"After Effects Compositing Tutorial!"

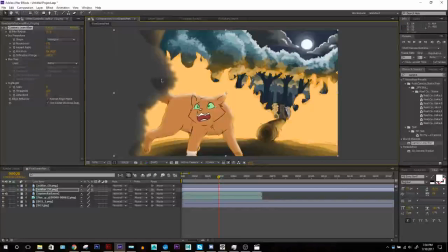So now we have this really nice kind of depth of field look going on for Ashfur, and that's it's looking pretty good. I can adjust this at any time. You know, it's always, I'm never set for one. You know, if I want them super blurry, like it's ridiculous, like not even visible blob, I can make them that.
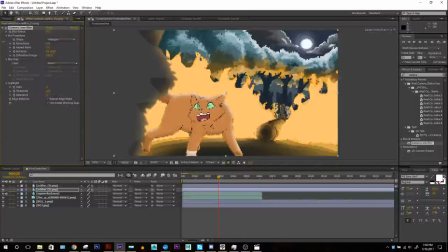Or if I want them just like, you know, pretty crisp, but just have a little bit of out of focusness, something like that, and work with that. But I think, considering how close he is up to the frame, and how much I want the focus more to be on
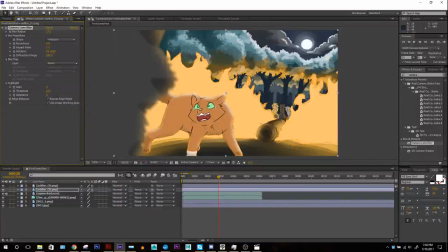squirrel flight over here, compared to him, this is a good way to draw attention to her, because now he's out of focus. You know, he's still here, you know he's here, but the attention is more around her now.
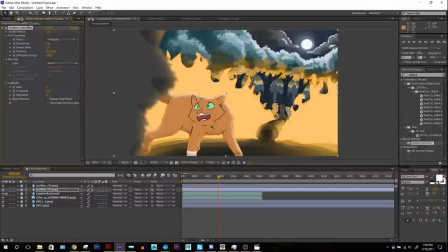Another effect I like to use, especially for fires, explosions, anything bright, is the glow effect. It can be easily distasteful if used incorrectly, but I think it can be nice.
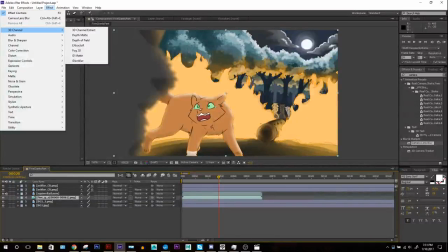So this fire is looking kind of bland, you know, it's just flat orange. I don't even have like another color on the inside. But if I go over to effect, I usually go in this menu. I know you can search on here, probably should.
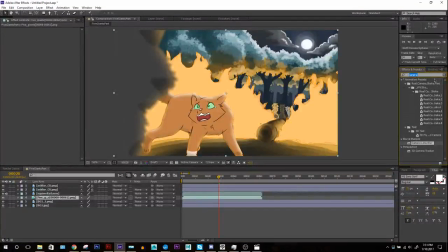This is a good habit to get used to. I never did, but look up glow. It's under stylize, glow. So we can click on that and then drag it onto our fire.
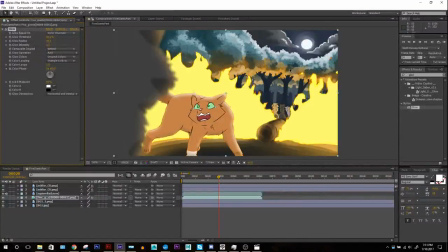Boom. That I got a lot brighter. Wow. That is a bright yellow orange.
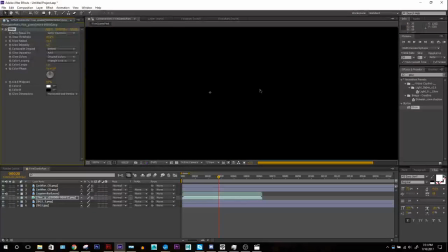So if we kind of zoom in here, we can see a little bit more what's going on. After I kind of have to load it.
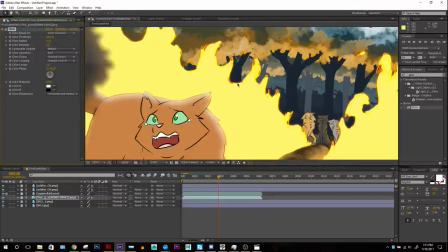We have a bit more effects going on now. So this is what's kind of doing.
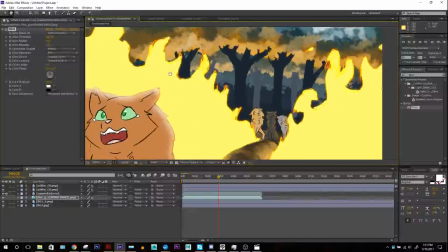It adds this nice, just glow feel to, glowing feel to it.
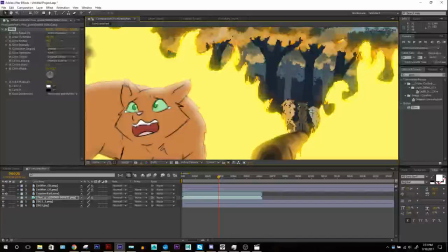Now this is just what it looks like by standard, but we can really mess around with this. We want to bring up the radius a bit, make it feel like it's really sending out an edge there.
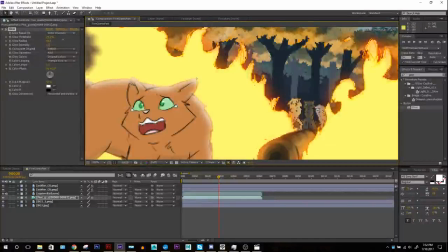We can bring down the threshold, bring in some more of that orange that we had.
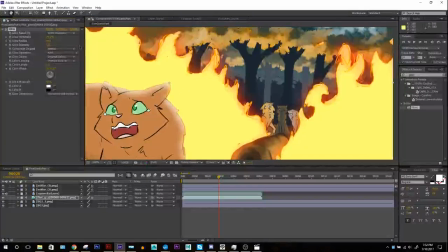It's feeling pretty nice. Then we can bring up the intensity a bit. And bring that down. Yeah, so you have all these different settings you can work with.
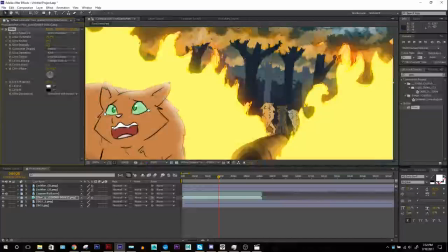And then I'll go into another thing soon about that. So, okay, maybe that's looking pretty cool.
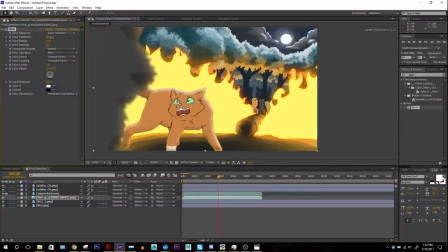Something like that, maybe.
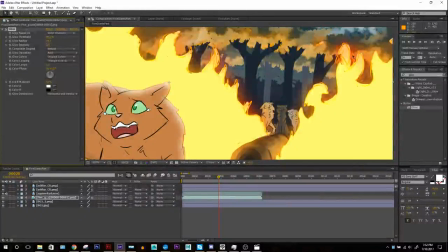This gives me a nice, it's kind of reading the edge there in some areas and giving me this nice deep orange glow, but it's also giving me this nice, this bright yellow.
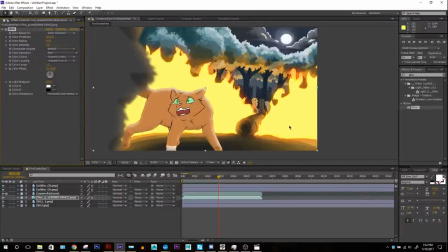And I think it looks pretty cool. I like the way that looks, personally. You know, it certainly looks, you can turn off, see what it says FX here, it's this little box. If you click that, it'll show you what it looks like without the effect and with it. So, pretty big difference there.
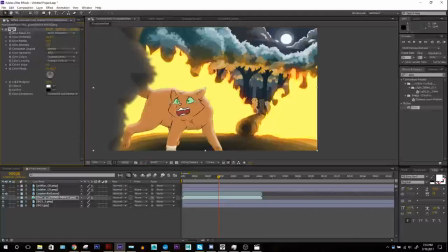And this works really nicely with effects, with effects like explosions too, especially if you have ones where it has like smoke and then little bits of flame in it, because it'll read the brighter areas and make those glow, and like the things like the smoke, it won't as much.
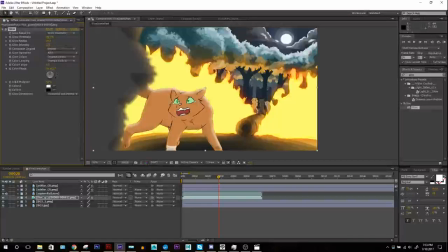There's all these different other settings you can mess around with too, but for the most part, those are usually okay. You don't have to tweak with them too much. But yeah, you can see how that affects the fire as it goes. There it is. Looking pretty sweet. Nice. Okay, so it's looking pretty good, you know, and
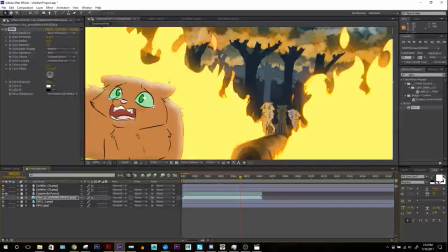Also, because I adjusted the fire, maybe if I say I want to go into squirrel tail and adjust how her lighting looks, maybe I want to now bring up the size of that inner glow, because I feel like you don't really see the effect of the light on her enough.
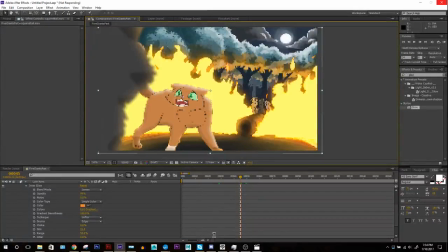Oops. Did I freeze After Effects? 1 second.